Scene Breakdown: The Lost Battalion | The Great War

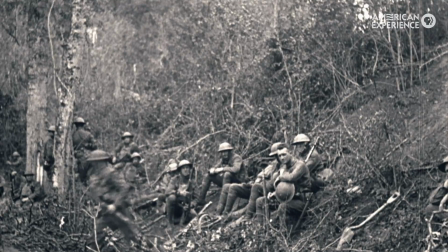I'm Rachel Fetty. I'm the editor on episode three of The Great War.
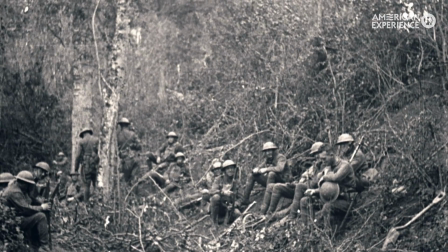This scene was about the lost battalion. They've been stuck in the pocket for a few days now.
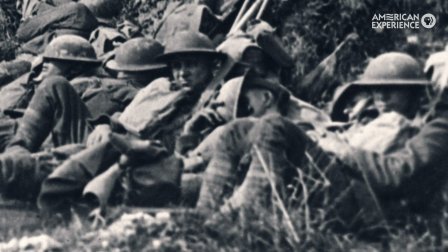Things are getting pretty rough.
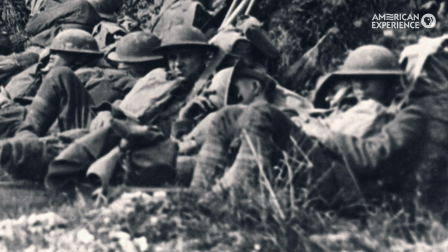We spent a lot of time looking for imagery that would really convey how difficult that time must have been for those guys,
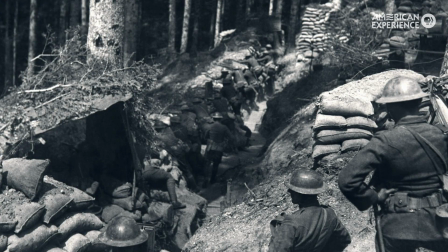so that you could feel like you're really in the thick of it, in the pocket with them. They're surrounded by the Germans.
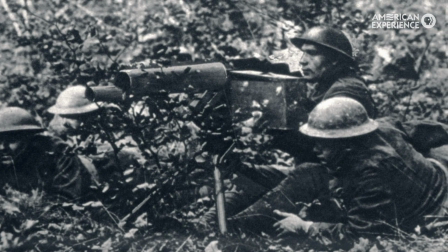They're running out of ammunition. They have no food, no supplies.
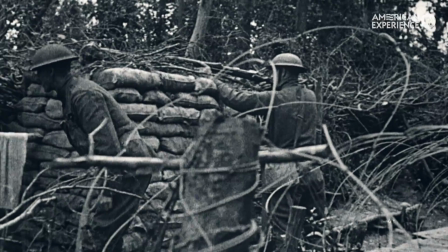One of the challenges was to strike the right balance with the pacing,
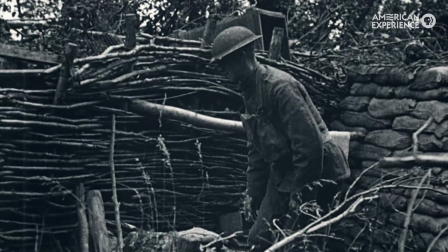because we wanted you to feel as a viewer that you've been stuck at these guys for a few days, and still,
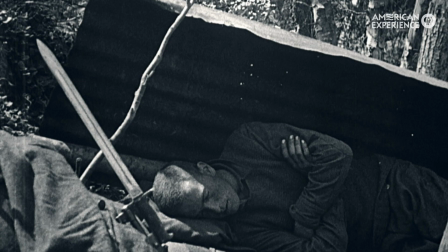like, the story is moving forward. This one fellow who's lying on his side I thought was just the perfect shot
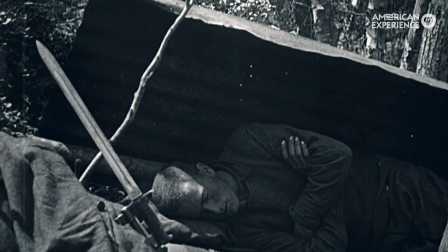to convey desperation and loss of hope that those men must have been feeling.
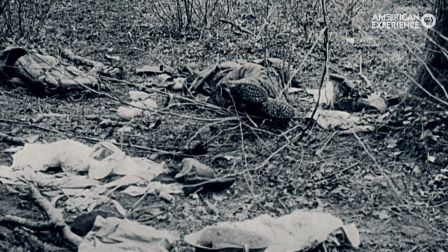And then we start to see some of those dead bodies and wounded men articulating how
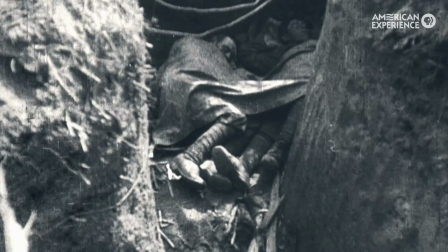awful it must have been to be stuck with no idea if help was going to come or not.
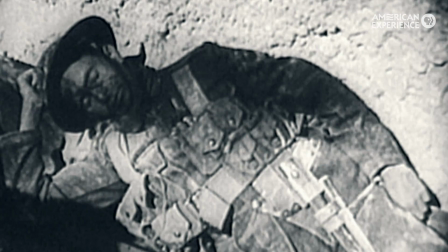How hard it must be to still keep an eye out for the next attack that's coming over the edge.
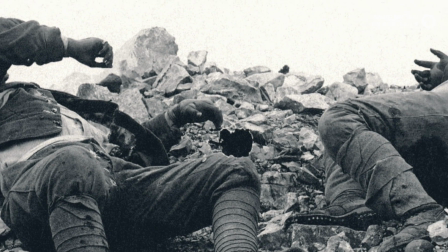So it's building that tension.
We're hard to listen to. They're gasping and snuffling.
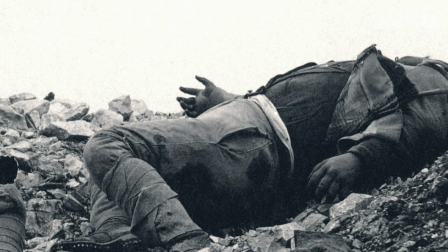Robert Laplander, the author here,
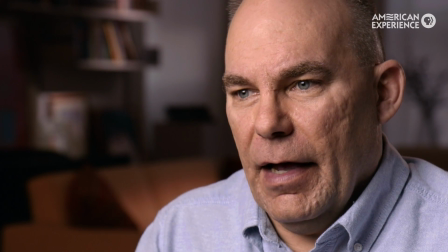was just such a fantastic interview because he was a total self-made expert on the Lost Battalion and their story.
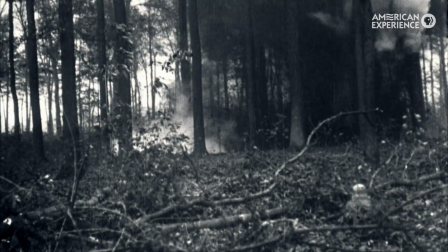And then we have the German assault. This German footage was actually a real find.
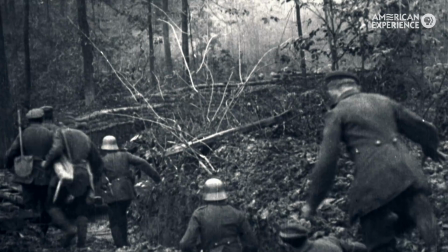It's from a German archive. We were very excited to see these actual explosions.
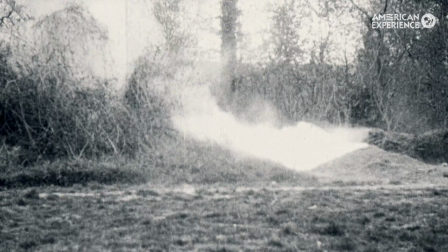We have this theme of the billowing gas which was everywhere
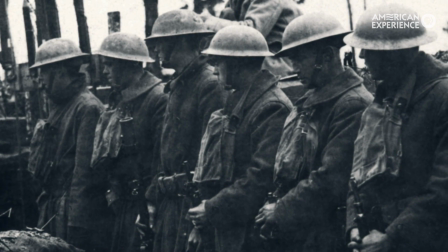and so anywhere we had the chance we tried to include that visually.
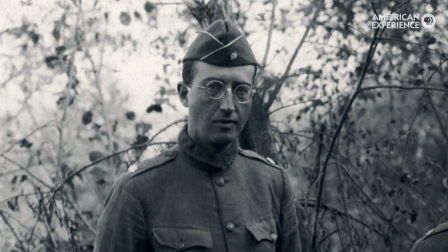I think we hit that balance of feeling that anticipation and also that sort of desperation and waiting.